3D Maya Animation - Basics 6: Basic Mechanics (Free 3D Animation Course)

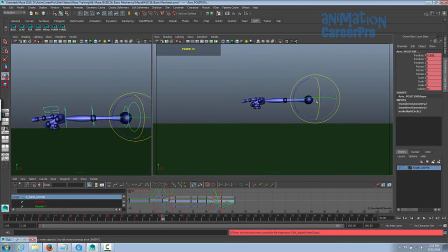754s
And then we'll select our arm button and key it. So the overshoots, everything's completely straight, and then it just settles into a natural position. So we've gotten the animation pretty much done, we're just going to put a little bit of an ease on the end. we're only going to move things very slightly here so I'll just bring the shoulder down
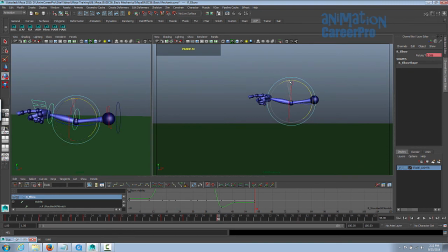772s
the elbow up a little bit and we'll just relax these joints a little bit more just to give it a nice cushion at the end and you can see how that works so overshoot settle and nice little cushion and relax all right so one thing that we're missing here we have to add another pose in
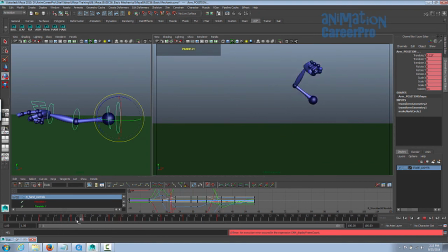791s
just like we did on the way up here we dragged the arm and then we had to add in another extra pose here for the arc, before it goes into the anticipation. Same thing here with when we're going from anticipating into pointing, we need something in the middle here. It does arc very nice, but we just need to add a little bit more drag here.
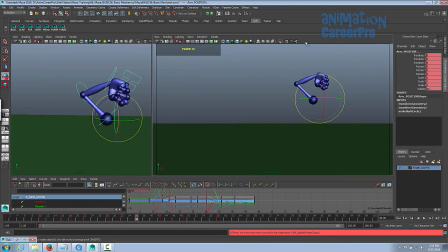810s
You can do that in the graph editor, but I like to, when I'm blocking out my animation, I like to get about 90% there before we start refining, so I like to put in all the poses that I need, even if I have to add in an extra one, as long as all the controls for each pose are keyed on one frame, it stays organized in that way, it's good.
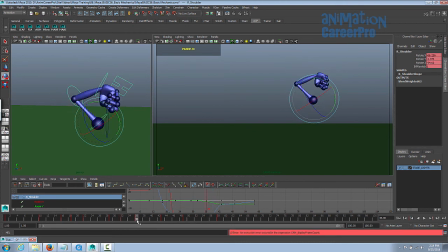826s
What I'm going to do is place my time marker in between anticipation pose and the point and we'll just get, let me see here we got 1, 2, 3, 4, 5, 6, 7. Alright so let's make these six frames apart.
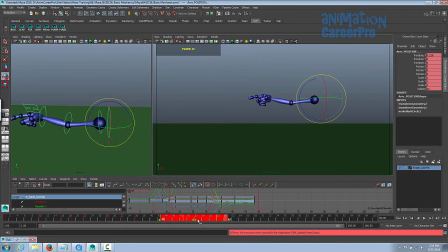840s
I'm going to grab the entire arm, select the entire arm and just move this whole thing in so that the space between these two poses are only six frames apart. I'll go right in the middle, I'll go three frames between these two. So it's right in the center.
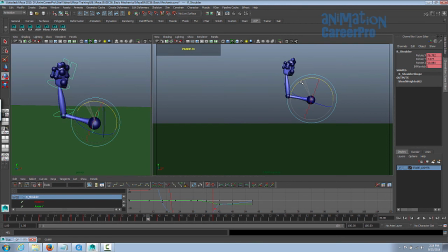855s
Give the elbow a bit of a drag. Advance the shoulder a little bit so we want the upper arm to be driving this motion as it lunges forward. So this is going to be driving the motion but the elbow is going to drag behind. And the wrist.
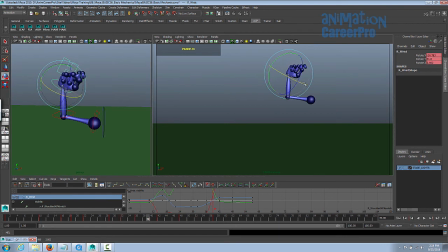872s
And it's nice to turn it. By placing it this way we can see the finger is starting to come out. It'll give us a nice feeling of drag. We can see the fingers on this side of the hand right more key that I pose let's just scrub over it and see how it looks okay so
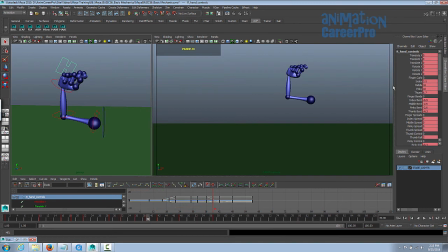887s
that looks okay but I don't want the finger actually coming out too early we're gonna bring the finger back down a little bit I want the finger to come out until it's right about there so we can do that in the graph editor so let's select the entire arm all the controls for the arm we'll leave the first key we want that to stay flat and the last key to stay flat so we'll just grab all the
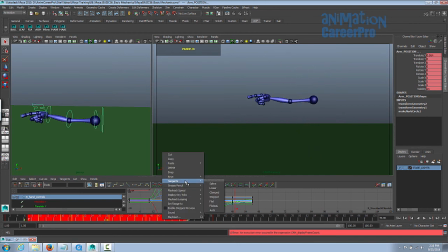907s
keys in the middle and you can right click and go to tangents and select spline
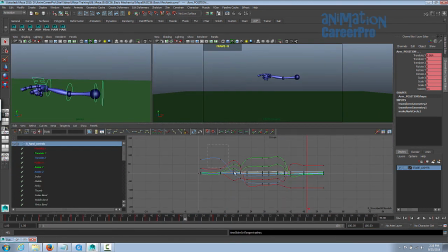913s
and you can also as we've talked about before you can also just grab all these keys in the center leaving the first and last, select all those and hit your spline button right here.
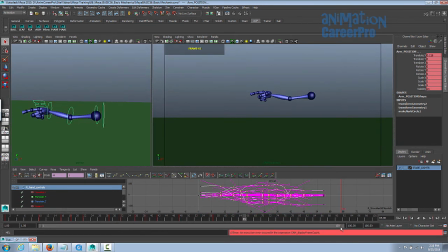922s
Alright so let's take a look at our animation now it should look a lot better and I'm just going to drag the range slider over so that we have a less dead space at the end. Alright so this is our opportunity to adjust some of our timing so we do have some weirdness going on and our 10 frame hold here I don't want that
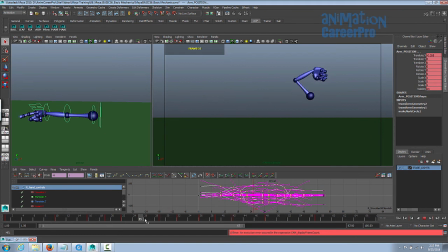941s
to move so much the anticipation holds a little bit too long we have a six or eight frame ease it's a little much because I put a hold in as well and the hold there's three in-betweens in this hold and you can see there the keys are
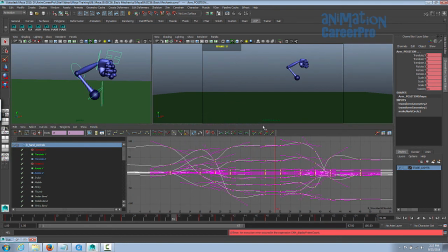954s
splined so it does actually act as a as a bit of a cushion we don't need all these in-betweens here so we're just going to take all these
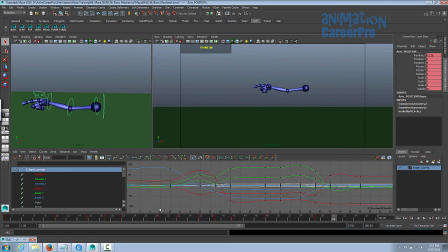960s
keys make sure I have my arm all my arms selected take all these keys and just bring them in. I brought them in about three frames. You know, I actually don't think I need this hold. This is where I had the ease, and then the next one I left a hold.
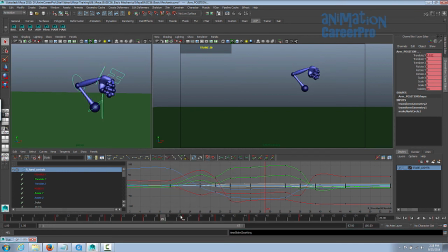976s
So I'm just going to delete that keyframe. Delete, and then bring the next, from the next keyframe on, just bring them in. Because what I did was I eased in, and then I held, and then I eased out. So I just got rid of the hold, so it just eases in, and then eases out. And I think that's enough.
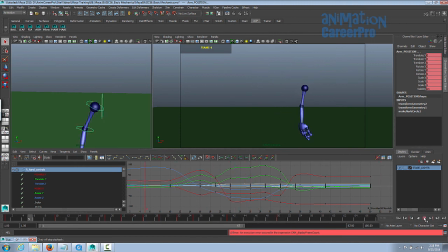996s
yeah that's more than enough.